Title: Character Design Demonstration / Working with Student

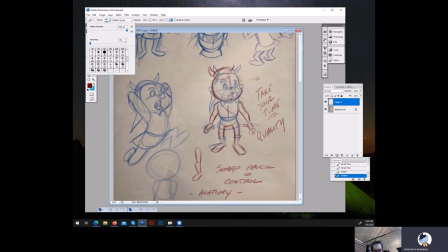500s
Yeah. We do have, I had previously used the eraser, and it was like way too big. There we go. Okay. I'm using an older version of Photoshop because I like it. I have a more recent version, but
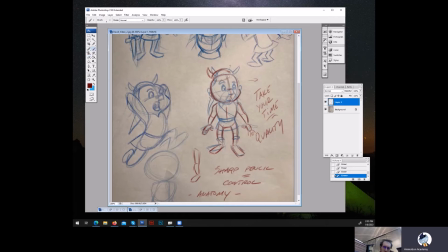519s
this one has a few things that has a few features that I'm partial to. So there we go. Okay. And now now that we got the anatomy established, now we can go and we can start establishing and working out the design elements.
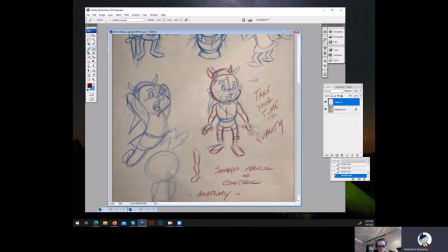536s
All right. And one of the things that I'm going to be starting with that I notice is, let's go ahead and just put the ears up there. Let's get the ears. That's it. And now we're going to go and we're going to build out the hair. And the hair has form. The hair has mass. Okay.
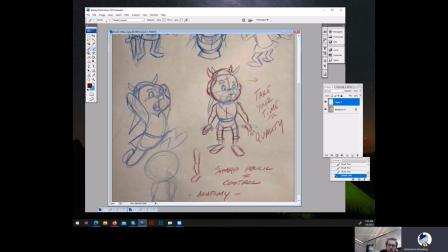552s
And this is particularly important if the character is going to be like modeled using, like a CG software, like Maya or ZBrush or something like that. When you're designing for CG and even 2D, when you're designing for 3D and 2D, you want to keep that in mind,
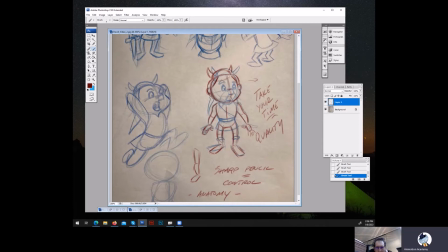571s
because girth is an important aspect of the modern approach to, contemporary character design. So let's bring the hair down this way. And I'm not sure if these are like pigtails or not. Let's just bring it down. Let's fill in this shape between the arms and the body there.
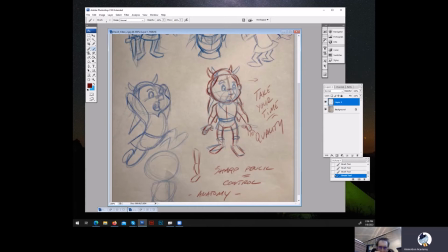591s
And what we're doing now is we're enhancing the overlaps. Okay, so overlaps are a very positive thing. Having overlapping design elements is a positive thing because it helps with depth of field, and it just helps with the design overall.
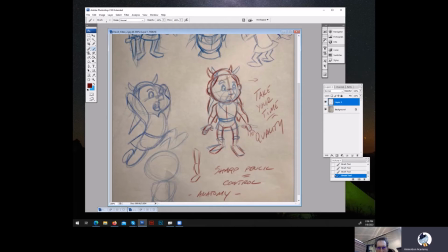606s
Okay, now we're David is looking to have like small eyes, so I'm going to just round them off a little bit more. Okay, establish the pupil, and I'm going to bring down the nose just a little bit off of that eye line because that's a clumsy.
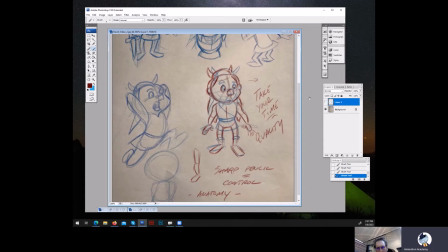619s
It's kind of clumsy when you're animating the character. And see right here, see how the nose, how the mustache is kind of like coming off of the side of the nose. Let's bring that mustache down below the nose, this way. And again, it has more structure.
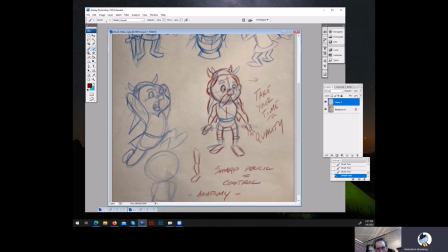634s
Okay, it has like the form. That's, you know, like the shapes are relating to each other a little bit better. And I have to be very careful here because I'm trying to avoid tangents in my design. For example, if you don't know what a tangent is, see this line coming down this way,
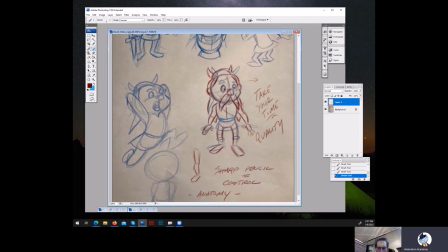650s
and it's meeting at this point right here, and at this lock of hair is meeting at that same point. That's a tangent. And what you want, it's a compositional tangent. So what I'm going to do is I'm going to bring this up slightly, so I avoid that point, and it just makes it a better composition and a better drawing overall.
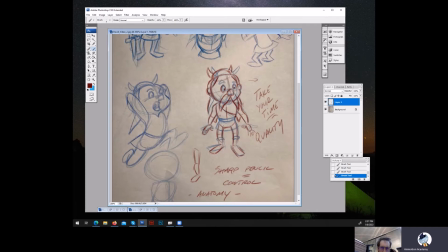667s
And you want to draw, you know, you want to draw all your ellipses. You want to draw them straight around as if the character is transparent and it's made out of, you know, like it's made out of glass. You want to think this way, draw this way. One more thing also is you see the ellipse right here, that ellipse right there.
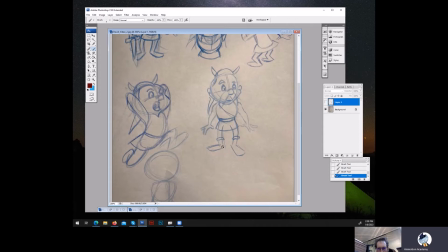686s
You're looking up and up, you know, the character's legs, and that's from our vantage point here. That's really not where we're looking. You have to reverse this ellipse. You have to go this way with it, and now it's making a lot more dimensional sense.
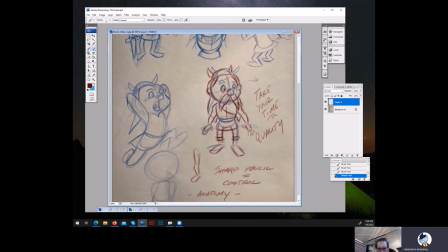702s
And now we're having a character that has some structure to it. It's pretty good. You know, all I did was take what David had and just enhance it a little bit, just work out the kinks and just build on top of that. It looks great. Okay, I mean, it's the beginning. It's like the first thing.
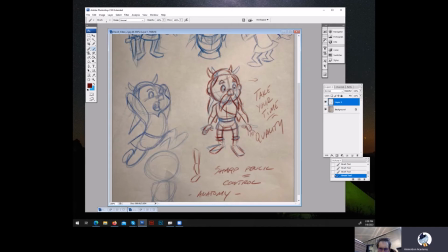720s
It's your first venture into this character. It's not going to be, may not necessarily be the character that you're going to wind up with, but it's a beginning, and you can go from here. Okay, now so you can see what I'm doing better. I'm going to create another layer, and I'm going to go here, and I'm going to
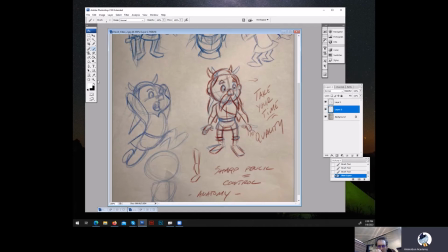741s
let's get the white, straight white, and we're going to go here, and I'm going to make this layer.